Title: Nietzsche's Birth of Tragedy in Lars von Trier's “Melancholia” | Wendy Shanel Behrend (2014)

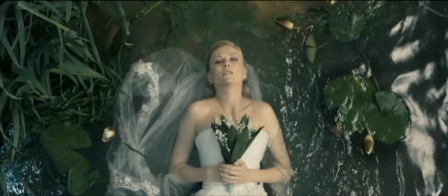12:34 It's very majestic. It looks like portraiture and yet they're not allowed necessarily to move.
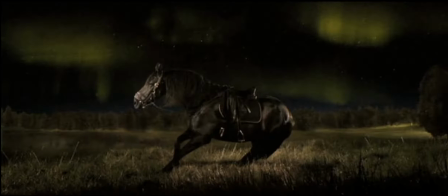12:42 It creates sort of an abstraction and the slow motion serves as an emotional constraint.
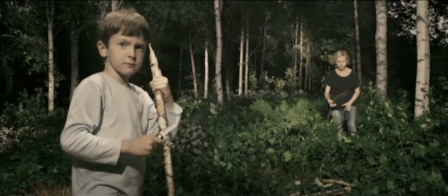12:51 Creates an anxiety according to Grodel. And so what Grodel says von Trier achieves is one of, quote,
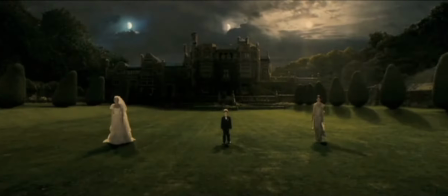13:02 touching the accelerator and the brake at the same time. In addition to the aesthetic of the images, there is the content of the images, which clearly foreshadow and spell out to the audience that this
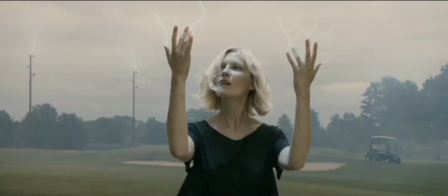13:19 is a disaster film. the world is definitely going to come to an end.
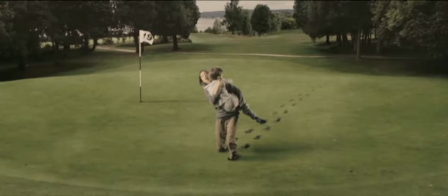13:26 Von Trier very carefully and clearly lays out
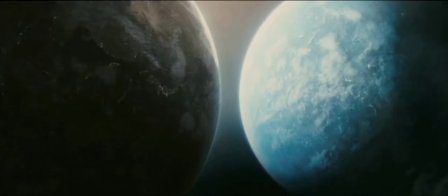13:30 the end of everything for all of us and then he begins the film at a
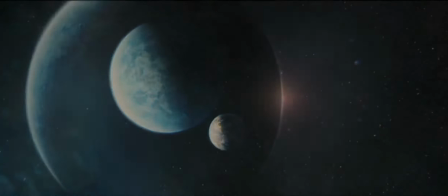13:35 regular pace and lets the audience sit with this knowledge
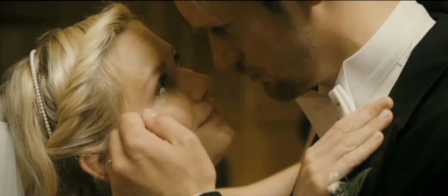13:40 that we're going to slowly move toward the death of the world.
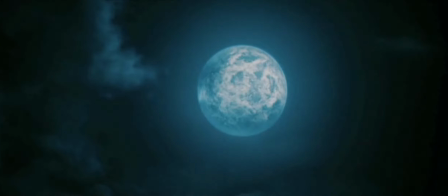13:45 And this is a very classic mechanism of creating tension and anxiety that's really well explained by Alfred Hitchcock in his interview with Francois Truffaut, where Hitchcock explains that showing the audience something that the players in the narrative
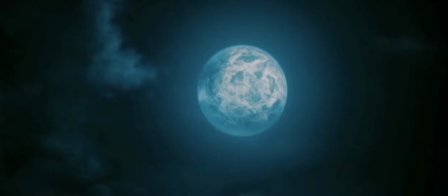14:03 don't know creates a physical tension within the viewer because they are unable to yell out a warning or help.
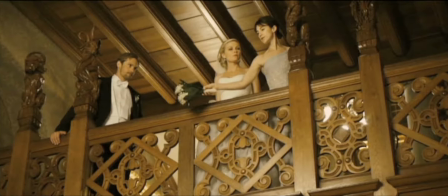14:11 And they're physically trapped in this social situation with the players that they are watching. They're trapped in their seat. They're not going to leave as they watch something terrible happen.
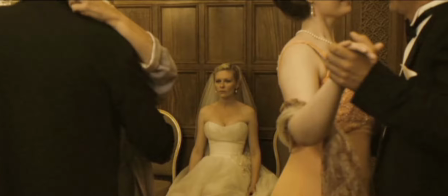14:24 And they're unable to communicate a warning. This is a very effective effect on the audience that Lars von Trier plays out beautifully in his use of the prelude. and his pairing it with the music, which continues on as a reminder of that prelude because that mood has been set.
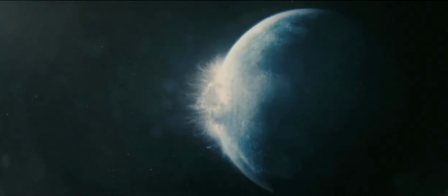14:43 That prelude will return over and over again throughout the film as a reminder to the audience, don't forget what you know is coming. After the initial prelude, the film falls clearly into two parts. The first part is labeled Justine and deals specifically with her dealing with depression,
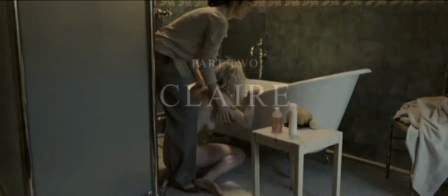15:04 and her disastrous wedding. The second part of the film bears the title Claire, which is Justine's sister.
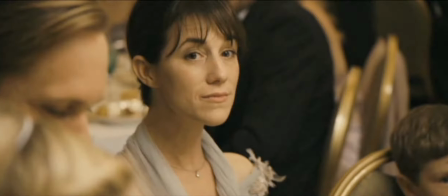15:13 This covers the countdown to the end of the world,
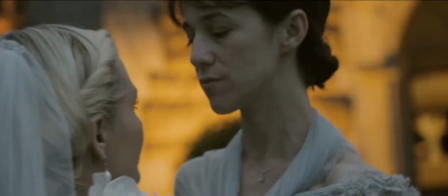15:18 but also clearly delineates the difference between the two sisters
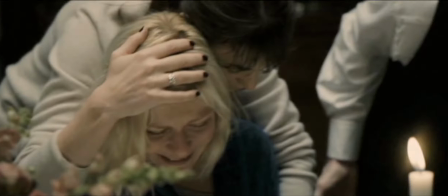15:25 for a very specific reason that ties to the prelude, but I'm going to come back to that.
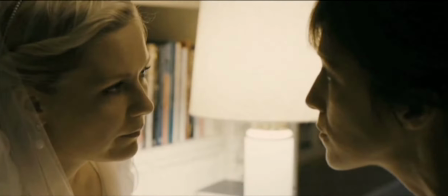15:32 The first half of the film, which shows Justine as a creative,
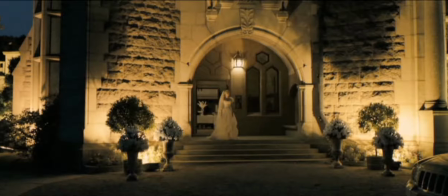15:39 successful woman who cannot seem to engage in the rituals of society happily, serves a function for Von Trier because it shows a
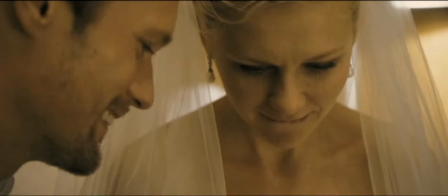15:52 problem in the conventional rituals of love,
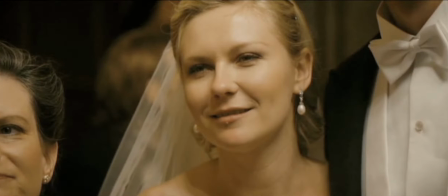15:57 marriage, or career fulfillment. It cannot stand up to the realism of the melancholic.
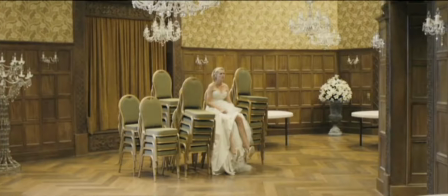16:06 The melancholic has a clear worldview.
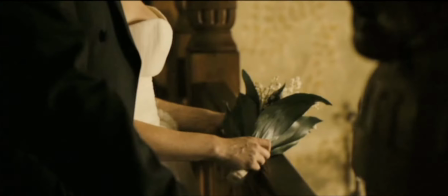16:10 It longs for ideals but sees these cultural illusions for what they are. And Justine is sent into a nihilistic immobility in her depression
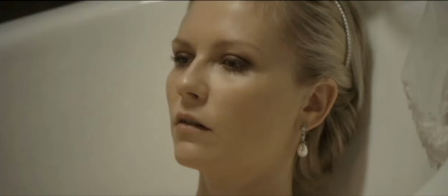16:25 because of this. longing for the perfect that's promised by these conventional structures, but through which she can clearly see, and it leaves her destroyed.